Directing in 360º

Hi, I'm Tom, and I'm here to talk about strategies for directing 360-degree VR video. So, before we start, you need to put on a headset. I'll wait. Seriously, it is the whole point. See, in a headset, you're not just a viewer, you're a visitor, able to look all around the world. But there are some limitations. You can only turn your head. You can't interact or move. So, as a director, it's my job to find a way to use the freedom, but not call attention to the limitations.
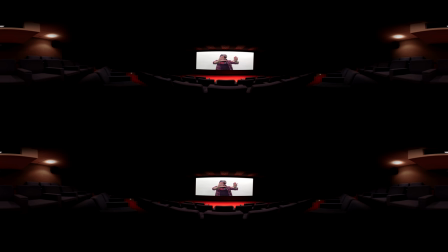[0:37]
Traditional movie directors have it easy. They can just force you to look at whatever they want. Close-ups, strange angles, quick zooms, and so on. But now, I want you to look over there.
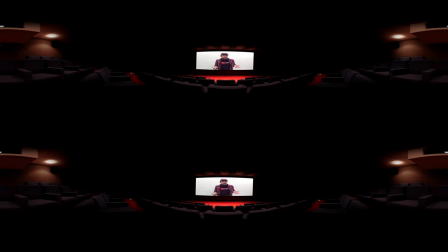[0:51]
Did you do it? I have no way to know. And you're certainly not going to like it if I just force you like this.
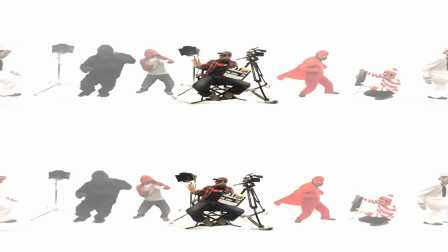[1:00]
one solution is to just fill the world with interesting stuff all around
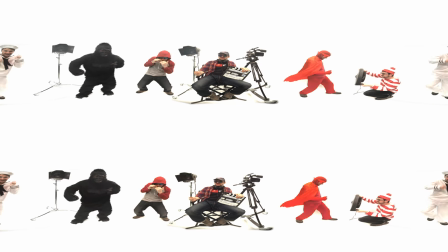[1:08]
but since i don't know where you're looking at any one time everybody in the room has to just keep doing their thing there's no progression no build no story this is not directing
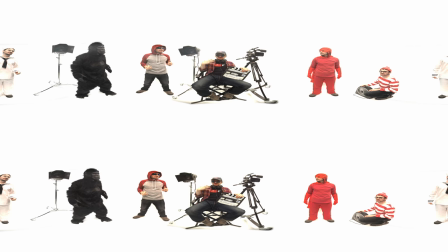[1:24]
well there that's one way to do it if everybody in the room looks at the main event then you're likely to follow. The simplest way to direct N-360 is for me to lead your gaze.
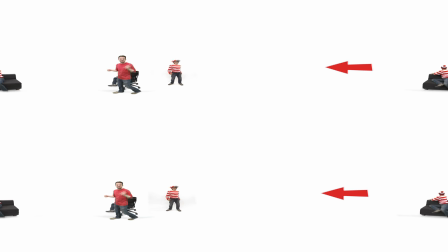[1:39]
But how far around should I lead you? It's fine if you're standing or in a swivel chair, but look behind you. If you're sitting on a couch, it's annoying to have to turn all the way around. So even though I'm shooting N-360, maybe I should direct mostly in, say, 180.
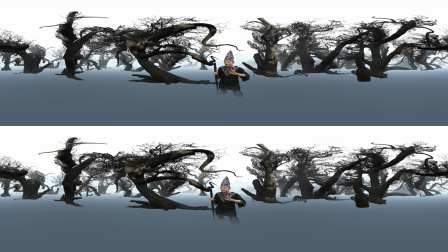[1:59]
It's like we both need to be mind readers. Let's see if you can figure out where I want you to look.
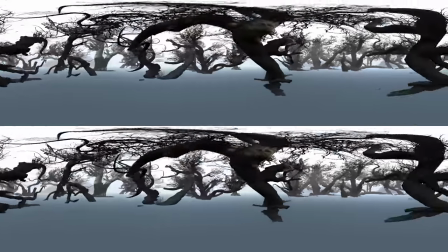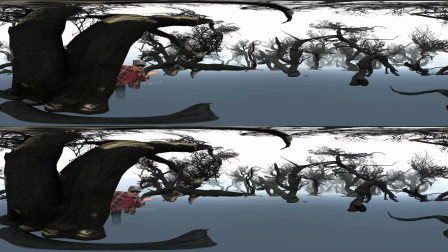[2:15]
If the camera is traveling, it's a good bet that you'll want to look forward. So those are some of my strategies for guiding your gaze without controlling it exactly. Also, it's important once I have your attention that I not lose it when I cut to a new location.
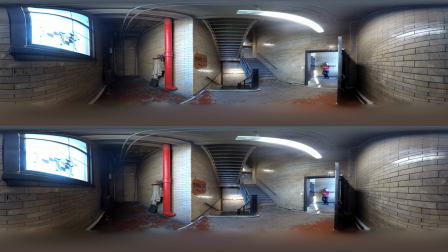[2:31]
Now you've been abandoned in a strange new place and you have to get oriented all over again and figure out where to look. So this time let's try it like this. I'll lead you around here and now when we cut I'm still right here to greet you. Now let's talk about embodiment. Who are you in this world right now? Well it's not clear but at least I'm talking to you like a person looking right at you.
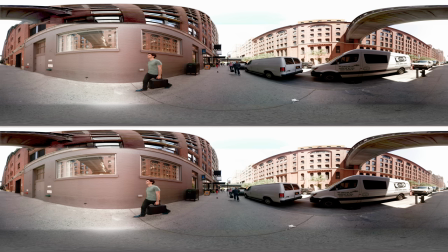[2:59]
Because in VR video you are not a fly on the wall, you are a person. So if nobody looks at you it starts to feel like you are a ghost.
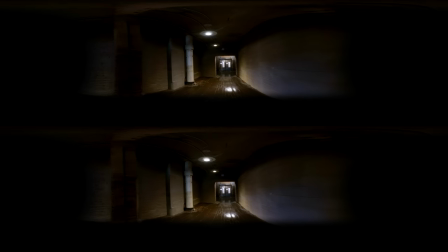[3:10]
And because you're not actually walking, the camera is pushing you against your will.
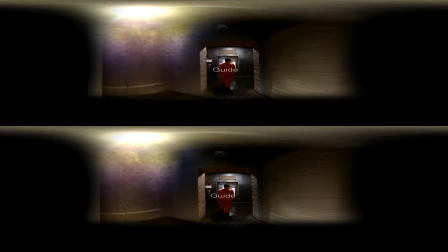[3:15]
Let's have someone as your guide to walk with you and give some context for why you're moving.
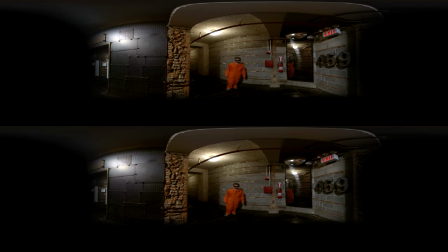[3:23]
And while in traditional video it's common to have the camera backing away from actors? In a VR headset, this will feel threatening.
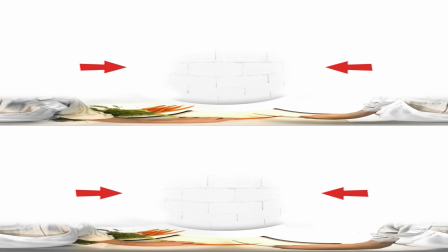[3:32]
It's strange to be a ghost, but look down. It's also strange to have a body that you can't control.
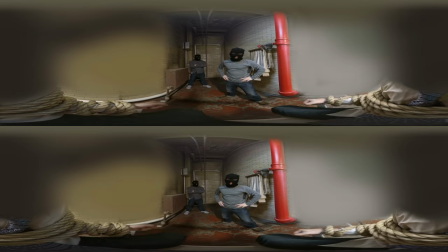[3:39]
How is a director supposed to handle this? One solution is to create a scene in which you are immobilized. Look down. Now it makes sense why you can look around, but you can't move. Of course, you also can't tell me what I wanna know, or escape, so really, you're just an observer.
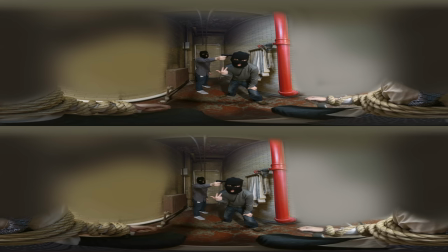[3:59]
The actual scene is not between you and me. The actual scene is out here. Putting you in a wheelchair lets us have it both ways.